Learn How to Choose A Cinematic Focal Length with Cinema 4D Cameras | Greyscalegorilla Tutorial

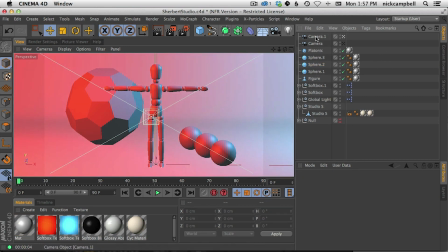4:14 They're all 28 centimeters, but when we're zoomed in and we're far away, all of our parallax and all of our perspective kind of goes away. Everything flattens out, which means these three spheres look the same size.
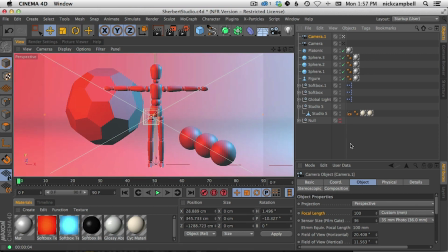4:31 And the only reason we know one's in front of the other is because they're physically in front of each other. But watch what happens when we move to the wide angle lens.
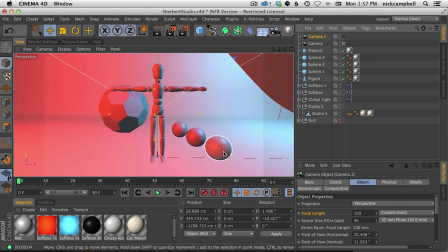4:39 Now you can see there's a big difference between this one and this one, and it amplifies the difference in scale. So again, look at our character in scale compared to our buckyball back here. It's roughly, I don't know, maybe half the size, you know, in height. And then when we flatten it out,
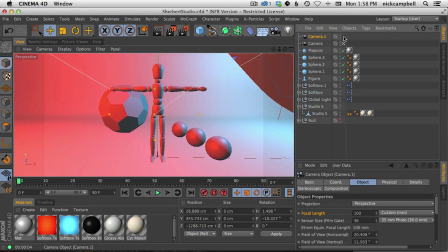4:58 it's almost the same size as our character. and so you can see picking the right lens really gives you a different perspective literally a different perspective on your scene so let me show you um another way to to use telephoto and wide angle lenses the other
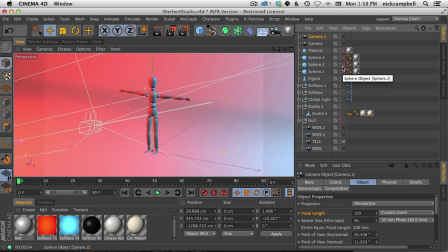5:15 way to think about it is is are you far away from this object or are you close up to it um so that is one way to think about when to choose the right focal length if If you're filming something from far away, you want it to feel like you are far away from the object and you're kind of spying
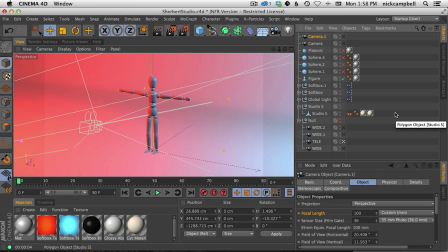5:35 on it or you're showing it from afar or from across a river or from up in the air, you want to zoom in because you are physically far away. You need to zoom in to see your object.
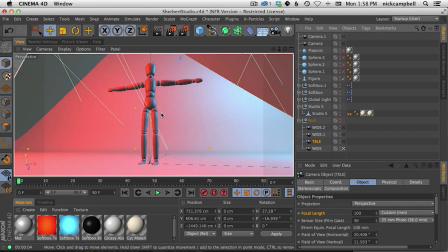5:46 If you feel like you're closer to the object, like it's maybe looming over you, maybe you you want your object to feel like it's bigger than you use a wide-angle lens because in
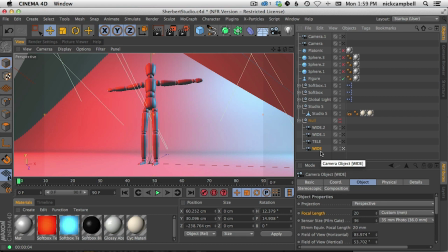5:59 traditional photography you're going to pull a wide-angle lens out of your bag to film things like large buildings and you know the Eiffel Tower and big giant things that are hanging above you you want to bring out this wide-angle lens so you could get it all into frame right whereas when you're far away,
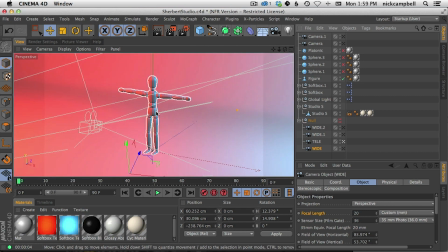6:17 you want to get out your zoom lens to kind of zoom in on it and to see what's going on from afar. So that's one way to think about it. How close are you to your object compared to how large it is?
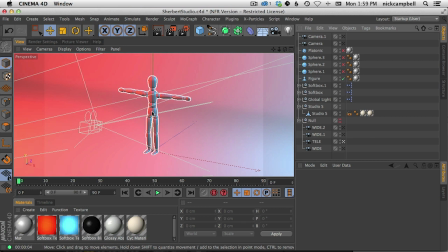6:30 So let me give you another example. This isn't just for characters. Of course, if you go study, you know, photography or composition or filmmaking, all these rules are in place to give you an idea of how to film a scene, right?
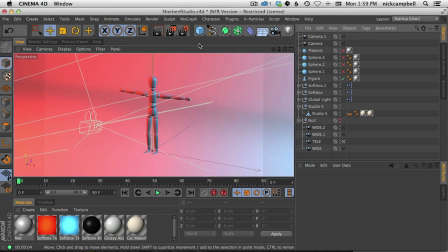6:45 But it works for more than just characters and for like street photography, right?
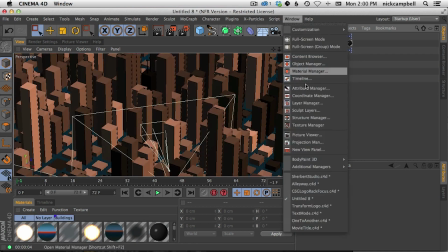6:50 If we have a logo, we'll get to that one in a second here.
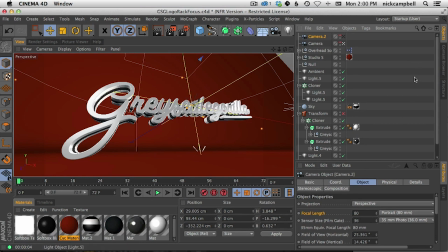6:56 If we have a logo, it also works. These perspectives matter. So if you want your logo to feel big and important, you know, maybe it's a powerful brand, like a Gatorade or some sporting brand and you want it to make it feel big and metal and large and NFL and whatever,
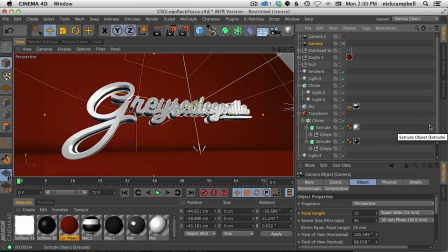7:14 you're going to see a lot of those are filmed with wide angle lenses. And those scenes are filmed with wide angle lenses because it makes them feel large. It makes them feel so large that we could barely contain it in the scene. And we have to get a wide angle lens to do it.
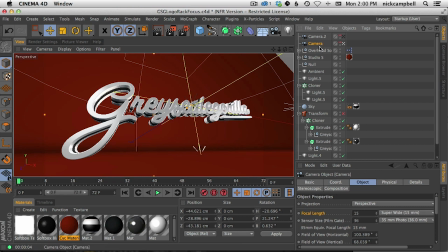7:28 In this case, we have a 15 millimeter, which is the super wide over here, super wide angle lens to kind of make it feel really big.
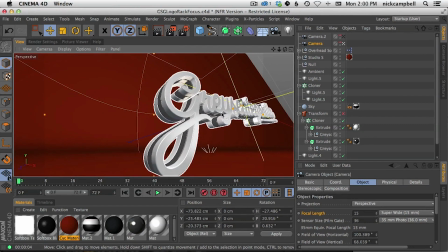7:37 Like, look at all the perspective we get on this. Look at how large that G is compared to the rest of the logo, right?
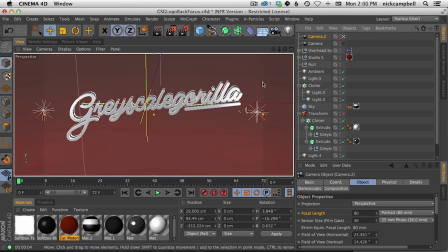7:43 And now let's switch it. If we click here, we're going to go to a 80 millimeter lens, which is more of a portrait lens.
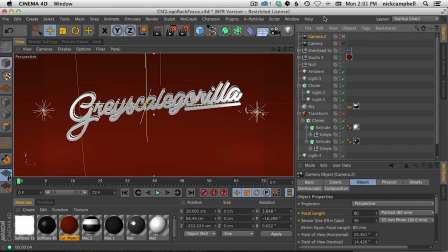7:50 This is more of a, you know, of a lens we would shoot like on like a flat background with. And you don't want too much perspective and all that.
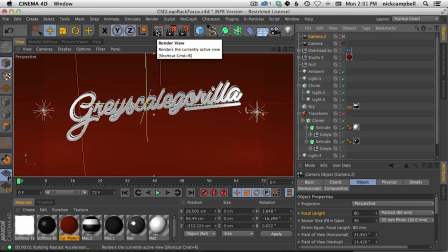8:01 This normal lens gives this logo more of a normal feel. you know the perspective isn't drastic it looks pretty plain it looks kind of small but
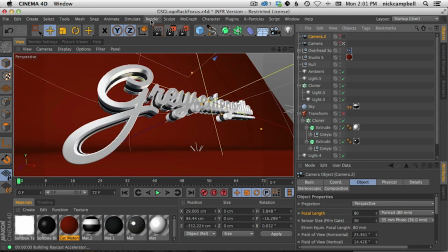8:11 again compare that to this right now we when we render we're going to get this really giant g big perspective so it it matters not just for
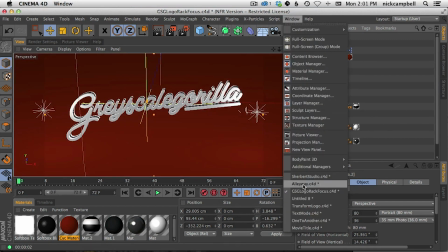8:20 character stuff but also for logos let's look at one more example here another logo
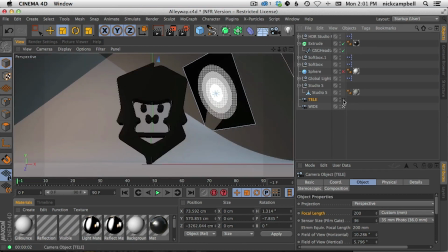8:27 here we have our wide angle which is we're looking up at the logo again Again,
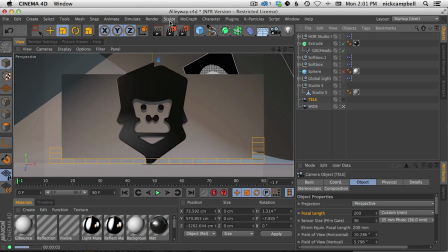8:32 it's looking large and powerful and kind of bigger than we are, right?
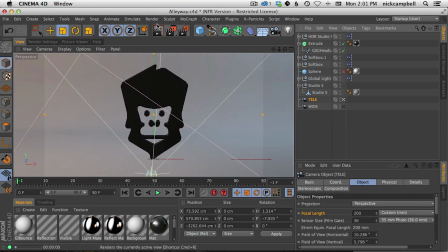8:37 And then if we contrast that with a telephoto, kind of zoom in. In this case, it's a 200 millimeter. It looks more small. It looks more plain. In this scale, it looks more like, you know, the size of like a playing card.
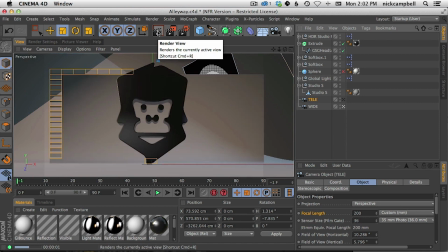8:51 And at this scale, it looks more like the size of a building, right?
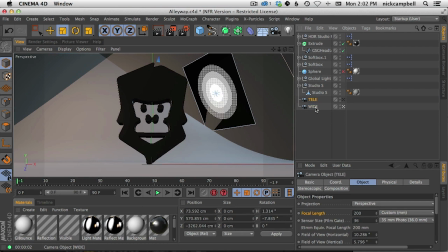8:57 Just by changing the camera angle.
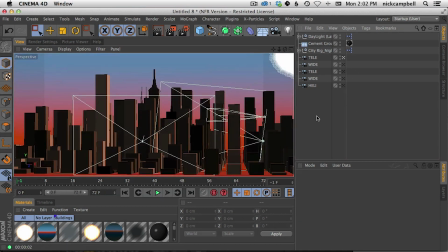9:02 Well, let's jump to the city example here, and again, when choosing your camera, where do you want to feel like you're shooting from? So in this case, we're using CityKit in preview mode, so it renders really quickly here.
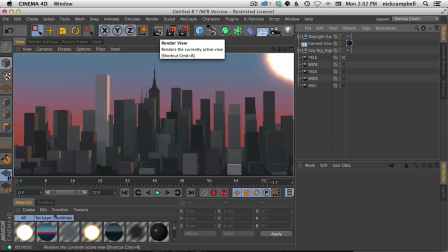9:19 No textures, it's just like the outlines of the buildings here, but in tele mode here, we have, let's check the millimeters,
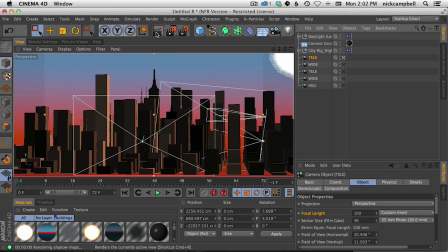9:28 we have a hundred millimeter lens,
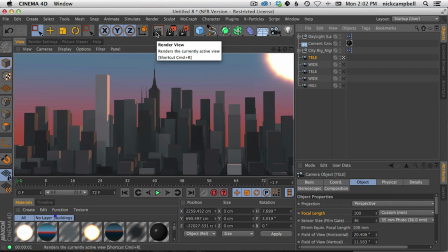9:29 and what this is doing is it makes it feel like we're shooting the city from kind of a boat perspective or across the river or away from the city. We are, you know, a mile away maybe and we're shooting towards the skyline. This makes the city feel romantic and makes it feel flat.
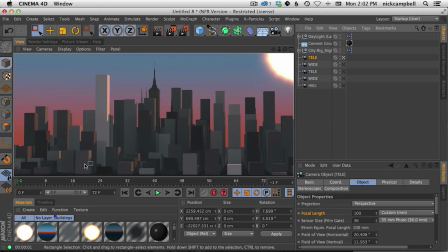9:48 So the perspective, there's not almost any perspective from this building to this building, right?
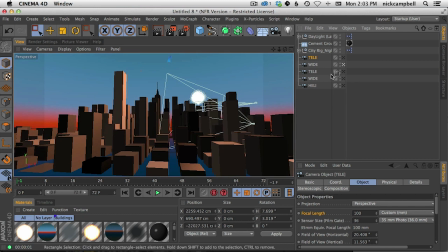9:54 But contrast that to the wide angle lens that we're basically shooting the same perspective, right? So we're walking way close into the city.
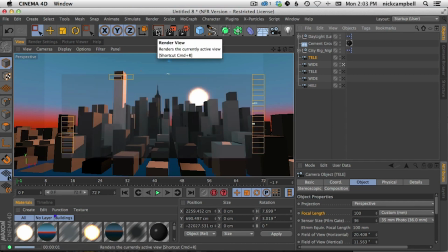10:04 Now we're close to all the buildings and we're getting roughly the same composition and roughly the same amount of buildings in the scene here. But now we have a drastically different feel. Now the city feels, to me, it feels overwhelming. It feels large. it feels like it never ends you know it
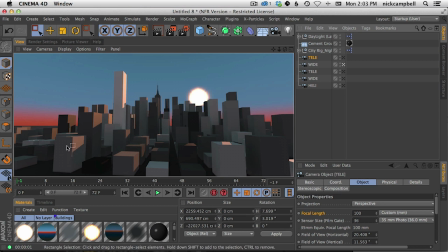10:24 feels like and look at the perspective difference between again this building and this building where they used
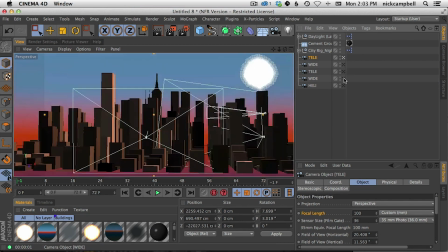10:29 to be roughly the same size now they are hugely different and
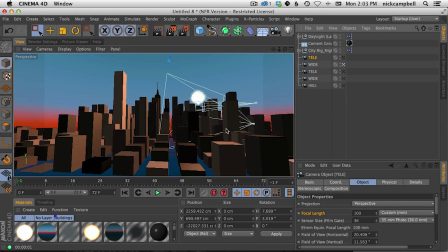10:34 again um these this matters to not only the feeling of the photo but what you're trying to get across to your viewer um if you want your viewer to feel like your logo or your city or your your render is big and bigger than life think about a wide angle lens if you want it
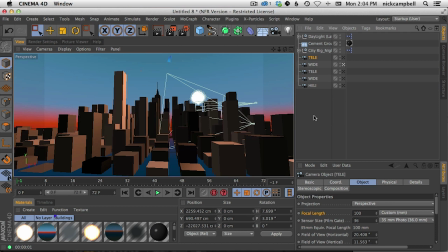10:53 to feel more constrained and more comfortable and more you know fun think about a telephoto lens that might be a good way to think about it we go through a couple more here
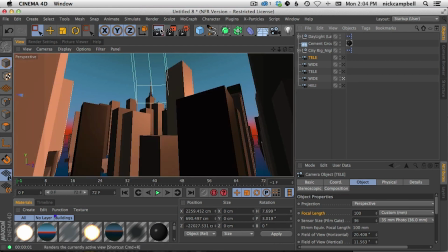11:05 we have a wide angle like we're standing in the street here and looking up at one of the buildings right we have this just like general wide angle and then we
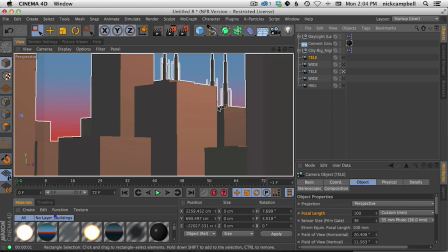11:12 have a telephoto that that makes us more like we're spying or something like we're zooming in from
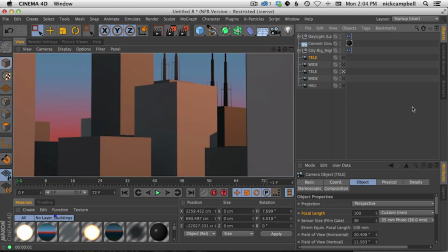11:17 afar right and this looks like this this looks like we're we're kind of standing and zooming way way in look at the perspective doesn't change
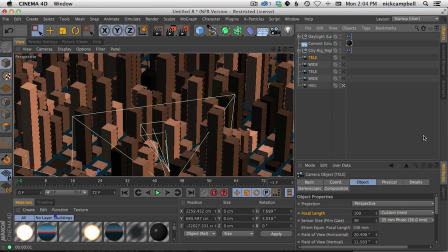11:26 um this also matters from above uh so if you're in a helicopter and you're trying to zoom into the city you're gonna use a more of a telephoto lens you want to kind of fly
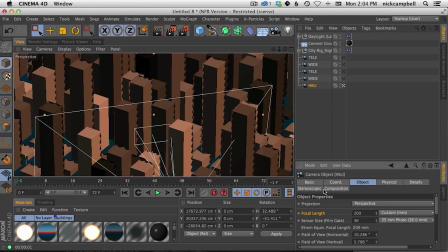11:38 in and it gives us this almost isometric feeling like a video game where everything is the same perspective.
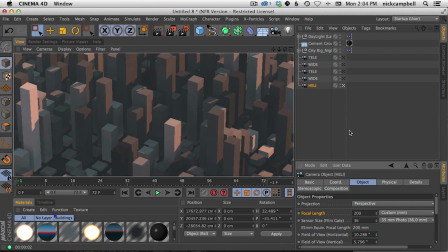11:47 And again, this is a different feeling than if we shoot with a wide angle lens and try to get everything in, right?